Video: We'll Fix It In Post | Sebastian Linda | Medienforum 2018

Genau, und hier folgen immer wieder dieselben Fragen, wie zum Teufel kommt man zu so einem Ergebnis? Hast du dir das vorher ausgedacht? Hast du das von langer Hand geplant? Und die Mischung ist oft eine Sache aus ganz vielen Komponenten, oft aus Zufällen, aus Dingen, wie sie gerade laufen, welches Equipment man da hat. Gerade ist zum Beispiel mein ganzes Equipment nach Berlin verliehen und ich hatte einfach nur diese GoPro und habe noch nicht mal einen richtigen Griff gerade da bei mir gehabt, habe das einfach zusammen gemacht. Also habe ich gedacht, gut, machen wir heute einfach mal einen Clip mit der GoPro. Und genau, ich gehe jetzt hier einfach direkt mal in Premiere rein, wo ich das ganze Material, was ich bis hierhin gedreht habe, vielleicht machen wir gleich noch ein bisschen was dazu, je nachdem, wie es läuft. Und ich zeige euch einfach mal wirklich einmal komplett, wie ich so durchgehe. Und das Interessante ist, dass der Workflow für so ein ganz kleines Projekt, was jetzt irgendwie 15 Sekunden lang werden soll, ganz genau derselbe Workflow ist, wie für die Projekte, die ihr gerade gesehen habt. bis hoch sogar zu 90 Minuten. Ich arbeite da immer gleich. Genau, wir sind jetzt hier in Premiere und hier ist auf jeden Fall die Selection von dem ganzen Material.
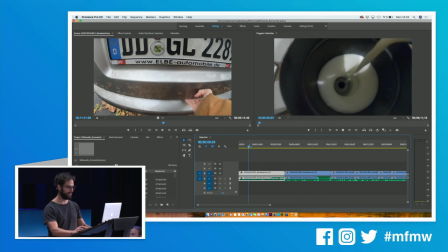[4:59]
Das hat wirklich, war sehr authentisch, mein erster Kaffee heute Morgen, wo ich hier gedreht habe mit der Milch und ich mal Milchschäumer gemacht habe.
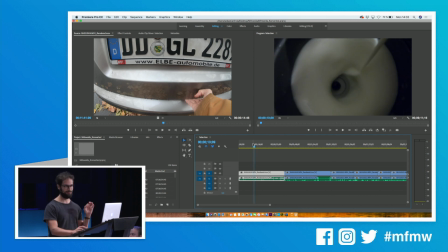[5:07]
Und jetzt kommt witzigerweise der allerwichtigste Prozess von allen, der am meisten übersprungen wird. Und das ist die Selektion des Materiales. Und das Wichtige ist wirklich eigentlich, Momente in dem Material zu sehen, die einen Impact sozusagen haben, die bewegen, wo gerade etwas passiert. Und wir schauen uns das jetzt einfach mal zusammen an. Wir gehen hier einfach mal schnell durch und schneiden uns die verschiedenen Sachen raus, die einen Impact haben sozusagen.
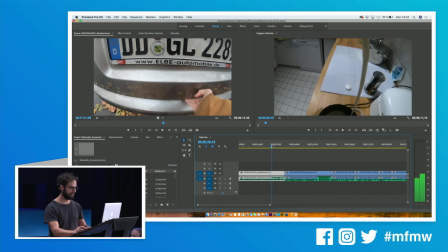[5:29]
Genau. Wenn ich jetzt hier zum Beispiel reingehe, dann sehe ich das. Und ich glaube, ich habe hier einen ganz schönen Shot gemacht, wo ich das hier runtertropfen lasse.
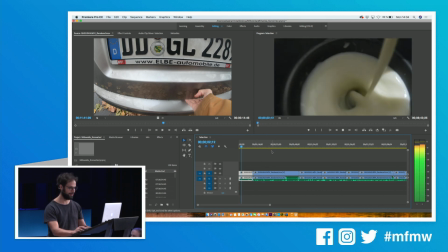[5:37]
Ja, und dann, ich schneide dann einfach das hier vorne sozusagen weg und gucke mir das an. Und zum Beispiel nur dieser Moment, bis es jetzt hier runtergegangen ist, fand ich gut. Jetzt ist schon wieder langweilig, da passiert schon wieder gar nichts. Und ich schneide mir das erstmal nur so ungefähr zu und nehme das hier raus. Ich habe hier meine Short Keys, ich schneide jetzt dieses Markierte dahinter weg und jetzt haben wir nur die Milch, wie sie hier reinläuft. Zack. Es muss aber nicht genau zugeschnitten sein, das ist erstmal ungefähr, weil wir arbeiten dann von dieser Sequenz später noch in die nächste Sequenz. Auch wer ganz viele weiß ich schneide in einer Sequenz alles, ich selektiere, schneide da drin und mach's fertig. Das, das machen wir nicht, ihr werdet doch sehen, warum.
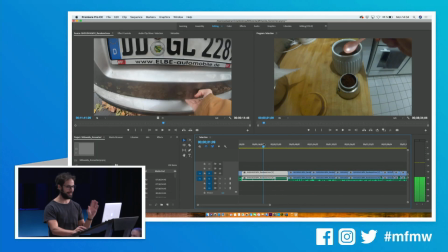[6:13]
Genau, dann habe ich hier den Kaffee zubereitet und das ist auch mal interessant, geht ja eher heute ein bisschen um Post, aber ich habe hier versucht, so ein bisschen den Kaffee zu filmen, wie ich den da reinmache. Das war aber alles so ein bisschen unspektakulär, seht ihr ja, und dann habe ich die ganze Sache so ein bisschen umgedreht.
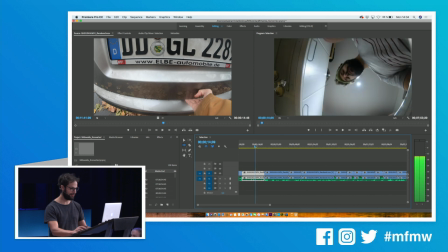[6:26]
Und so entwickelt sich immer ein Shot und habe gedacht, hey, ich kann doch den Kaffee hier irgendwie drauf träufeln und dabei noch gehen. Genau, so. Genau. So. Das ist dann zum Beispiel der Shot. Und weil ich nie zufrieden bin, muss ich das natürlich gleich nochmal machen. Genau. Hat ganz gut funktioniert. Zum Beispiel auch wieder angepasst, GoPro kann man in Flüssigkeiten werfen, alles mitmachen. Also würde ich jetzt mit meiner A7S oder FS5 vielleicht nicht machen. Und das Gehen wird Shot pro Shot besser.
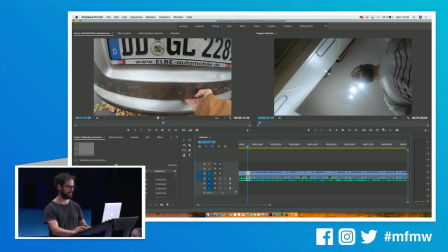[6:57]
Genau, jetzt wähle ich das aus und zum Beispiel der letzte war vielleicht der bessere. Oder habe ich einen Shortkey, Command 1 und dann mache ich den rosa.
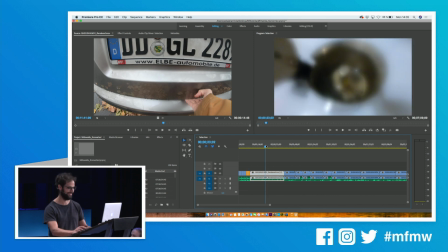[7:03]
Ja, da habe ich den schon eingefärbt, orange meine ich. Genau, dann habe ich hier irgendwie den Kaffee wieder zubereitet.
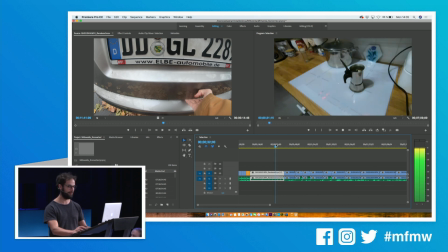[7:09]
Und das Wichtige ist jetzt, dass man wirklich schaut, wo ist ein Moment, wo sozusagen eine Bewegung ist, wo ich irgendwie was spüre.
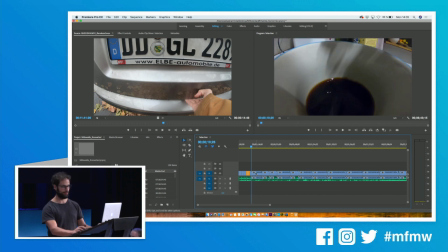[7:15]
Und das ist wirklich nur dieser kurze Moment. Und wenn ihr euch Schnitte oft anschaut, so eure ersten Schnitte auch, dann sind die oft so lahm und so lang und haben den Übergängen und so fehlt es. Und gerade hier in der Selektion mit dieser Sicht des Materials habt ihr auf der einen Seite diese Sachen in der Timeline, aber auch gleichzeitig in eurem Kopf dann drin für später.
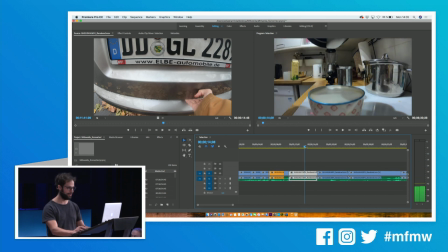[7:35]
Dann kommt die Milch, die war aber unspektakulär, die kann ich gleich rausschmeißen, unspektakulär raus, müssen sie auch ein bisschen beeilen.
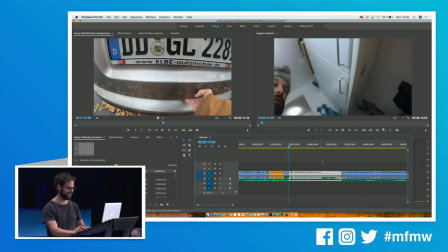[7:42]
Ah, und hier habe ich eine Idee gehabt, da sieht man es schon. Die Idee war das hier.
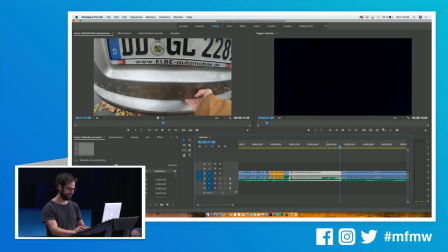[7:48]
Genau. Und da seht ihr, da geht schon der Stil. Ich habe dieses Band an, weil ich gerade so ein bisschen Ohrenschmerzen hatte und auch wieder hier verbessert.
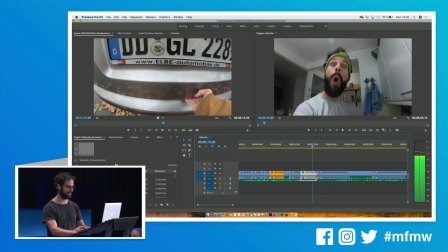[8:02]
Ja, hier zum Beispiel noch verbessert, wahnsinnig mit den schielenden Augen, die zum Mittelpunkt führen sozusagen.
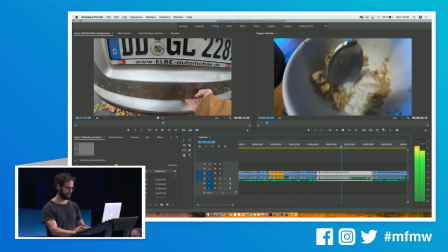[8:07]
Funktioniert. Dann hier noch ein bisschen Müsli.